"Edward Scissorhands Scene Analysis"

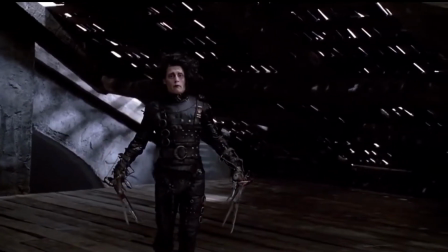(0:00)
Edward Scissorhands is a story about a machine named Edward created by an elderly inventor,
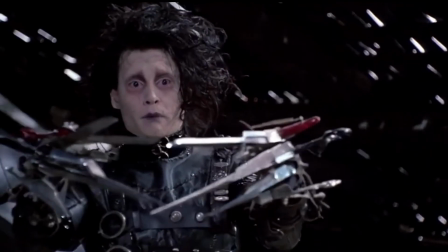(0:05)
although before being completed the inventor passes away, leaving Edward incomplete with scissors for hands.
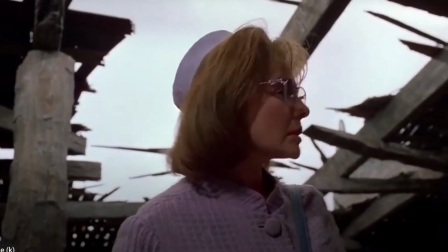(0:11)
In this scene we're introduced to Peg Boggs, a plucky suburban saleswoman who ventures into the derelict mansion and eventually
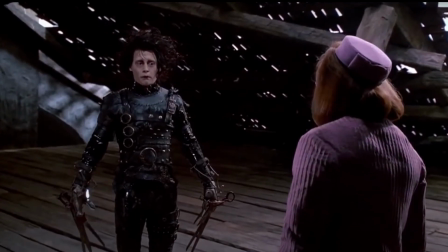(0:18)
brings Edward down from his seclusion and into the cookie-cutter community where she lives.
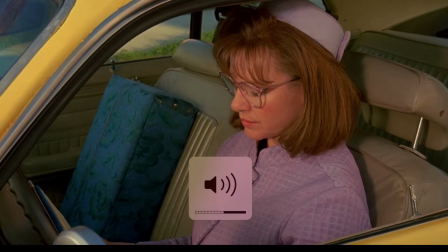(0:22)
The scene begins with a frustrated Peg who has retreated to her car after failing to sell any of her products to her neighbours.
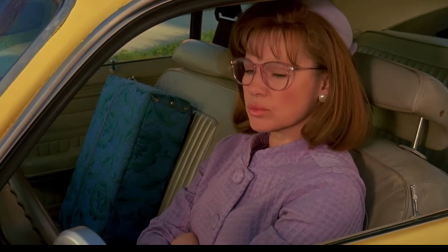(0:29)
Desperate for a sale, she begins to consider the mysterious mansion on top of the hill.
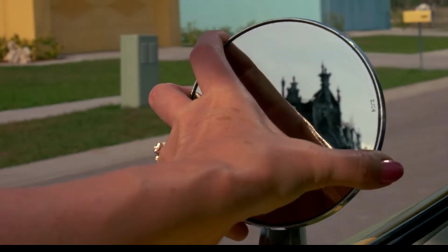(0:33)
Peg peers into a rearview mirror which shows her the dark, jagged castle, which is juxtaposed against a bright,
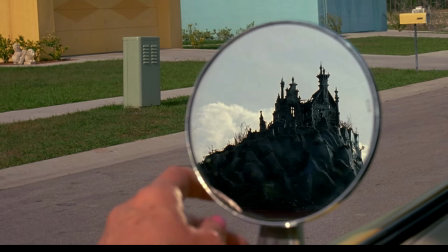(0:40)
pastel, perfectly manicured neighbourhood, which enhances its frightening and mysterious appearance. Peg tapping the side of the mirror shows that she is hesitant to consider the castle as an option.
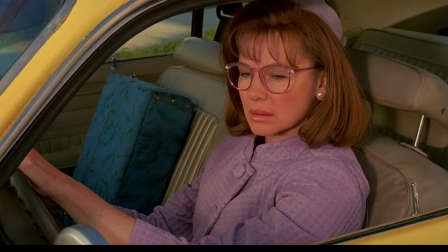(0:50)
The tapping indicates that she really has to think about it, suggesting that perhaps she believes that the castle may be dangerous.
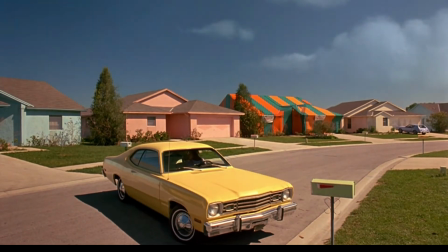(0:56)
Peg's yellow car symbolises her optimism. However, the long shot of her driving towards the castle, where we see her getting smaller and smaller,
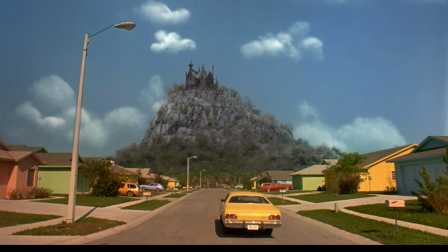(1:04)
almost as if she's being swallowed by the castle, ties into the themes that the castle and its inhabitants are being presumed as dangerous. The haunting castle is at the salience of the frame, with the road acting as a prominent leading line, drawing attention to its dark colour, ragged appearance and enormity, as opposed to the neighbourhood beneath it,
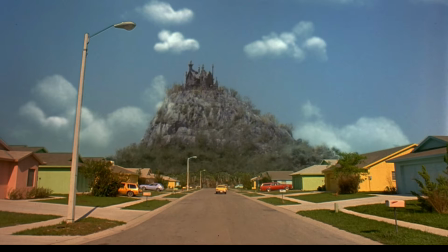(1:23)
which is polished and bright, representing right from the beginning that Edward would stand out, as is reflected in his home.
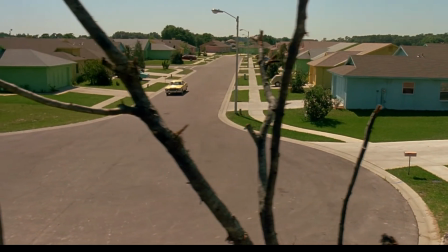(1:30)
Peg is greeted at the castle by a large gargoyle. Above her in the frame, Peg looks powerless against it.
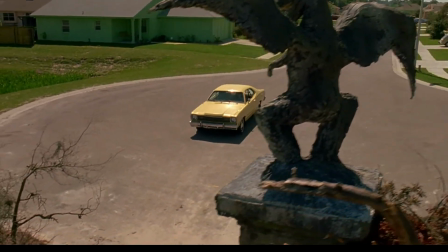(1:35)
It leaves the frame swiftly as Peg drives straight past it, her car soon filling the frame,
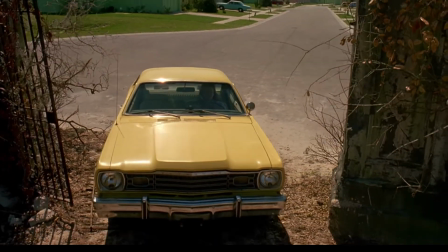(1:40)
demonstrating Peg's persistence and the lack of power that the threatening ornaments have over her.
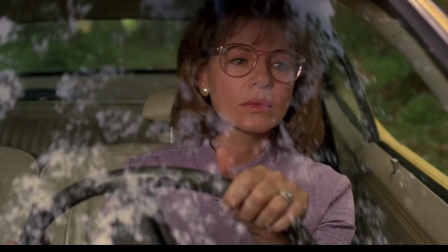(1:45)
Driving up, Peg looks around inquisitively, despite the ominous shadows being cast over her windscreen.
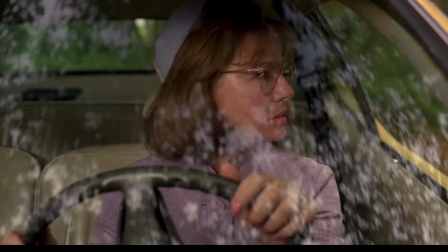(1:51)
Initially, the look on her face is of concern.
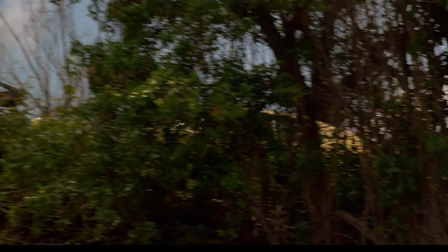(1:53)
However, the whimsical music tied in with her quickly becoming wide-eyed appears as she becomes more curious of her surroundings.
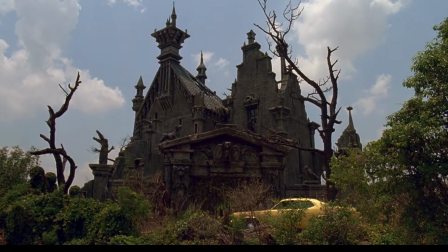(2:01)
Pulling up to the gate, Peg is in the lower third of the frame, with the castle taking up the rest of the frame, leading Peg to look insignificant and vulnerable. Peg's bright colours are minimal compared to the darkness of the castle,
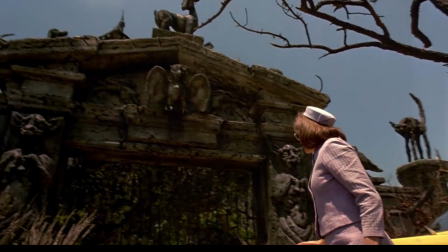(2:13)
as opposed to the beginning where the lively pastels took up the majority of the landscape, proposing that she is in Edward's territory now.
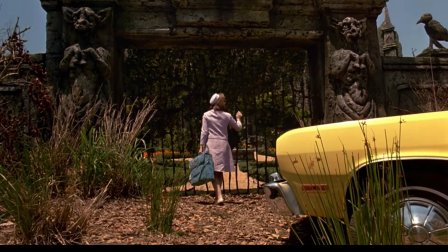(2:19)
A butterfly flies overhead, alluding to what comes next. Through the gates is a beautiful garden filled with colour.
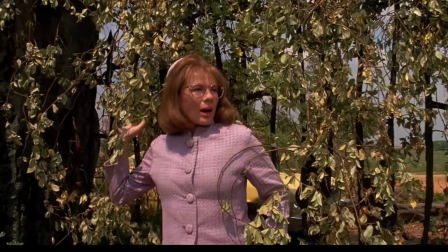(2:27)
The lush greenery represents that despite the detachment and fact that the castle's aesthetics do not conform to that of the pastel neighbourhood,
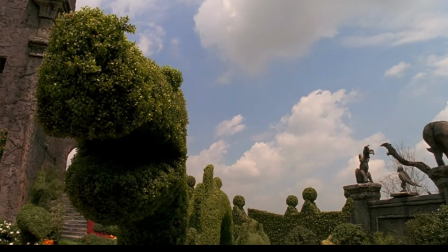(2:34)
it does not necessarily mean that Edward is lifeless or fearsome.
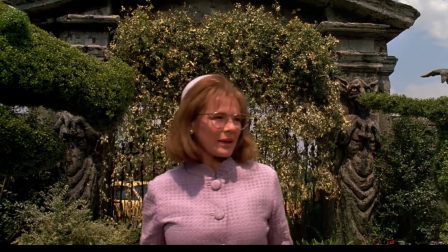(2:38)
Peg's body language and facial expressions show us she is bewildered at this discovery, but also pleased.
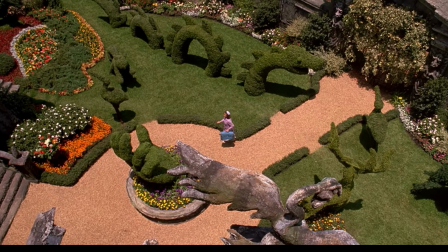(2:43)
A point of view shot of Edward looking down from the window at Peg in the garden takes us back to an eerie feeling as she again looks negligible. The wide shot shows us she is exposed and reminds us that she's alone, implying that we should be worried for Peg regardless of the pretty garden.
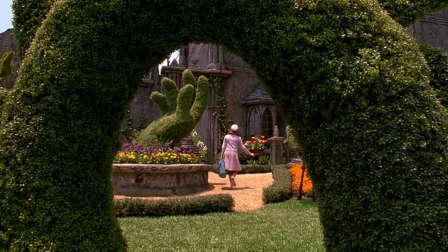(2:58)
The shot through the shrub creates an uneasy feeling. The angle is comparable to those utilised in horror films and creates the impression that Peg is being watched.
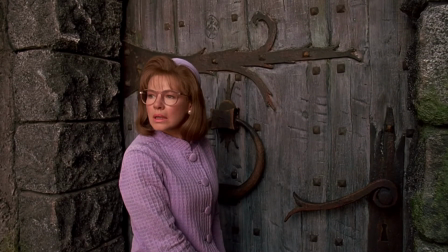(3:07)
Peg looking around her before she knocks confirms that she is still apprehensive and nervous of what is waiting for her inside the castle.
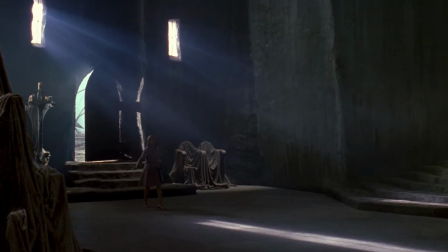(3:14)
As she walks in, the mansion is vast and empty, which is symbolic of Edward's isolation.
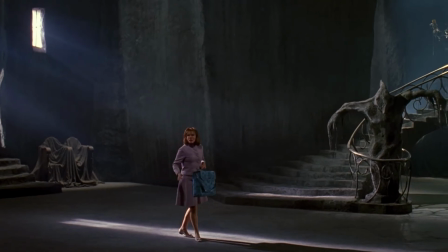(3:19)
Peg walking through the only stream of light in the room may represent that Peg is a light in Edward's life who comes to save him from his loneliness.